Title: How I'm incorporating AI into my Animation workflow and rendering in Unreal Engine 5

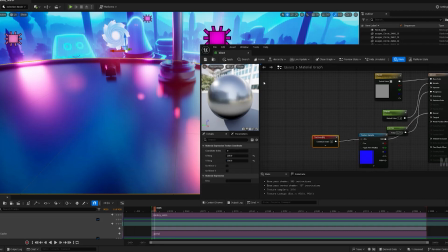4:05 I'm just going to plug this into the normal channel, and then I'll save this as well. And this is it.
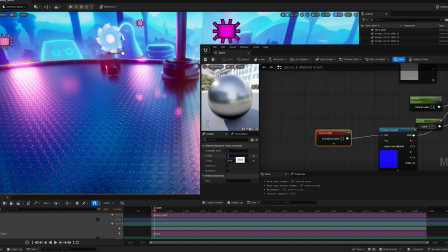4:11 You can change how the tiling of how much detail you want. I can make this lower to 10, and then save. And this is what we have, but it's too big, so I'm just going to bring this back down to about 200 evenly, and save my work.
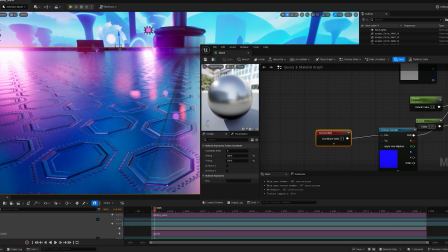4:27 And that's how I created the flow. Very easy, straight to the point. And then this is the portal.
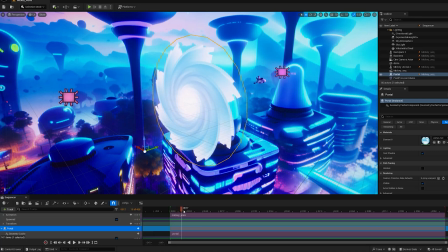4:33 It's just a simple texture, and then I have like an opacity map there to hide the edges.
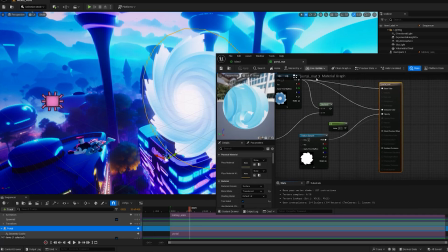4:39 And then I added also like an emissive material to it as well, to the emission, the textures. And then this is for color correction, and I save my work.
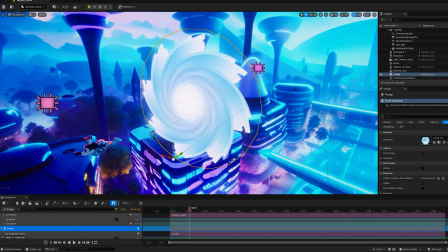4:53 And that's how I created the portal. Very easy and straight to the point as well.
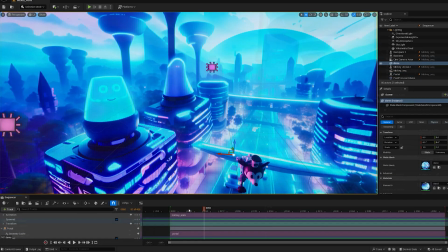4:58 That's how I brought that in. So
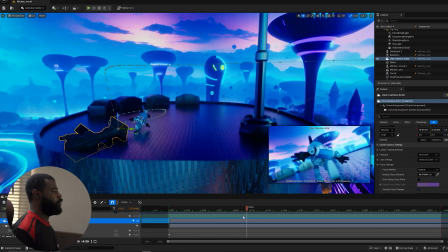5:01 Okay, and I'm just going to look through in my camera viewports to see what it looks like.
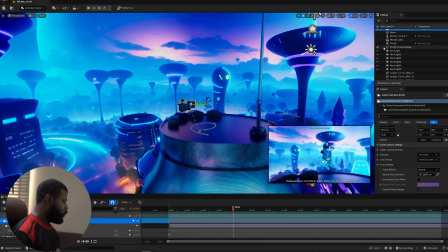5:07 And then for lighting, I'm just going to turn on the first lights, which is more like a fill light.
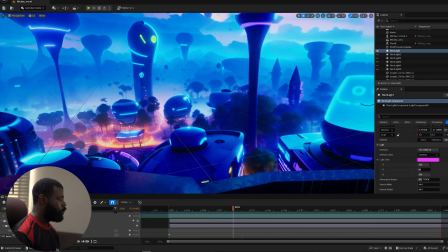5:13 So you cannot, I couldn't light this scene like a 3-point lighting, use a 3-point lighting system, because you know the camera goes in 360.
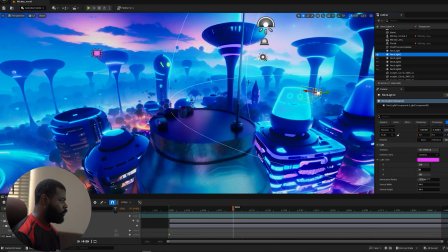5:19 So but this is the first light to simulate the pink or the purple color that we're getting from the skylights, from the dome light, sorry.
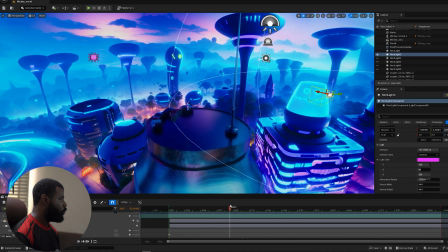5:28 You know, that just gives my reflection there.
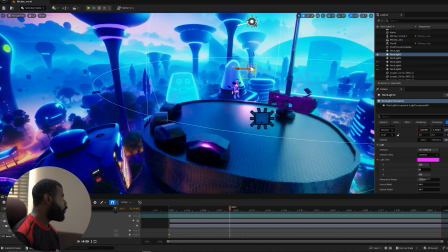5:32 And then I created another light, and this one is for when the characters land here.
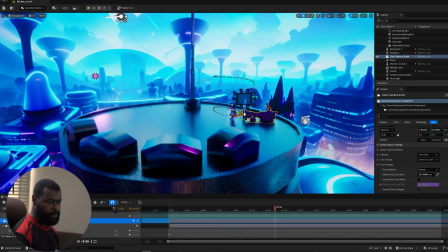5:40 You know, if you look through the camera, we'll see what it's doing right now. This is just to light the backpack, you know, from the camera, this camera view.
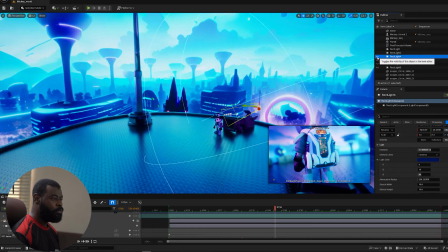5:48 So if I turn it off, I toggle it off and on, it's subtle, but just gives it like a rim light on the edge. Okay,
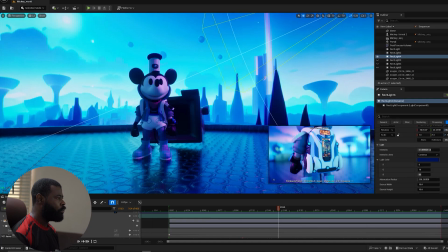5:57 so this is what it looks like, and I still feel like it's still darker. So I'm just going to turn on the next light.
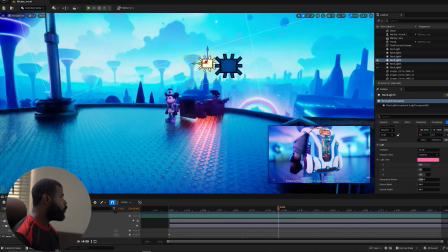6:03 This one gives it like a some fill light here as well.
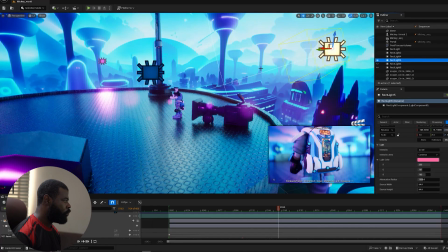6:07 You know, just add some fill lights to make it look good.
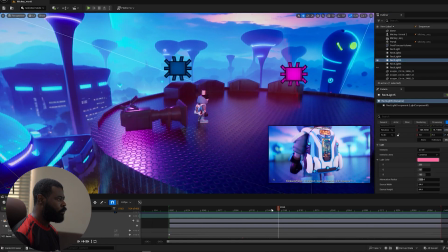6:13 And then I'll turn on the one from the front. This is when we look in front of the character here.
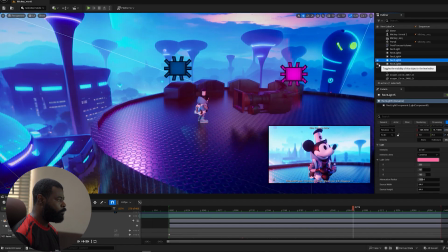6:18 If I toggle this, not this one, this particular one, if I toggle it on, you can see the effect it's giving it.
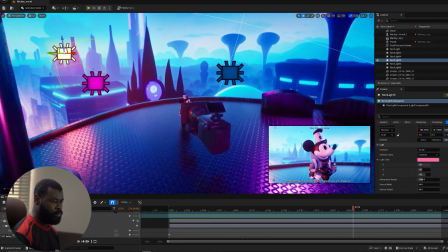6:24 You know, it just gives it this lovely purple color or pink.
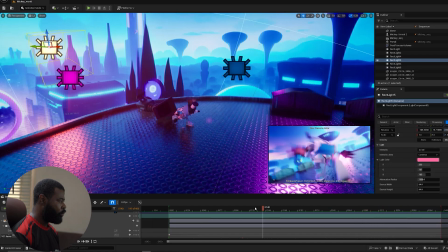6:31 I don't know, whichever one you feel your eyes can see.
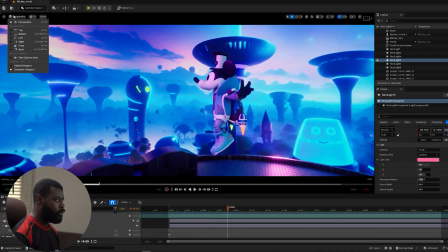6:34 And then if I just go to my camera view, this is what we see from our camera viewports.
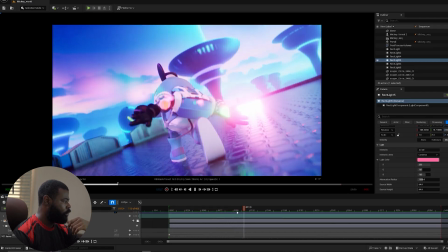6:40 And this is what it looks like. By the time I add some post-processing and some bloom and lens flare, and this is what we get.
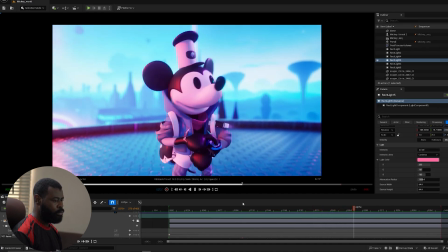6:49 This is the final thing. This took me a couple of days to set up and light and render.
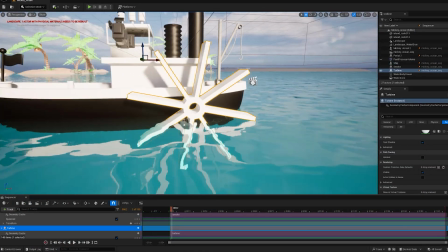6:57 And now this is the last scene.
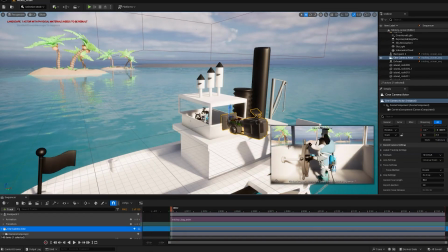7:01 This one was the simplest scene.
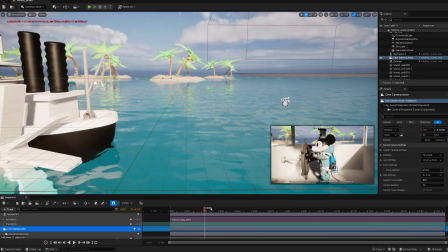7:06 I just have the boats animated, and then I parented Mickey to it with a very simple animation,
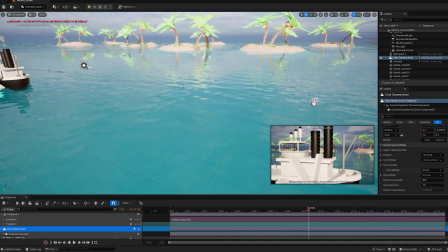7:11 and then the portal opens, and I just have some few trees in the background there.
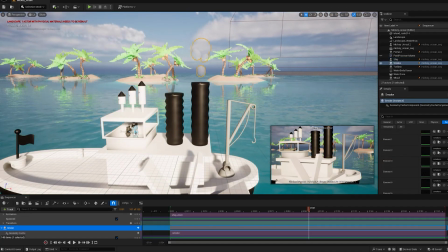7:16 You know, I looked at the previous one that was done. I just tried to make sure I have some smoke as well, which are just the models,
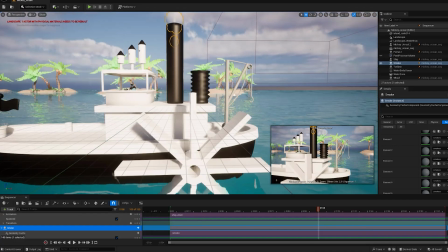7:25 like polygons that I just animated and then gave it a shader that looks a little bit translucent.
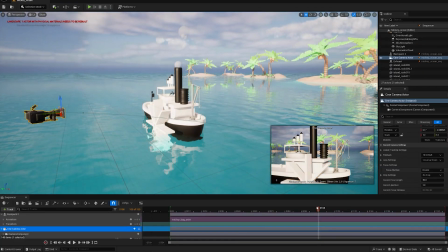7:30 The water was created in Unreal Engine 5, looks really realistic, and I loved it, and it didn't even take me so much time to make.
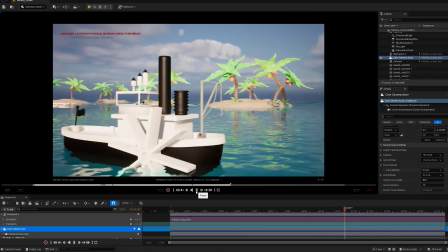7:36 And then if I play from my viewport, this is what it looks like. And I just have just one light, one sunlight for the whole scene.
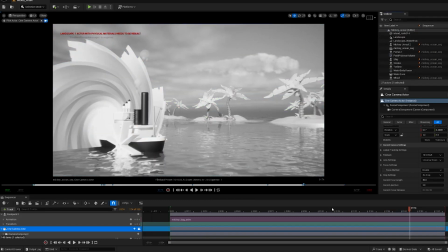7:43 I don't have any other lights. By the time I add the post-processing to make it black and white to give it this vintage look, this is what it looks like.
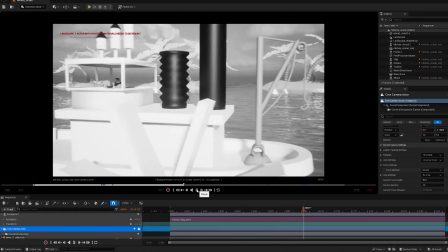7:52 And that's it.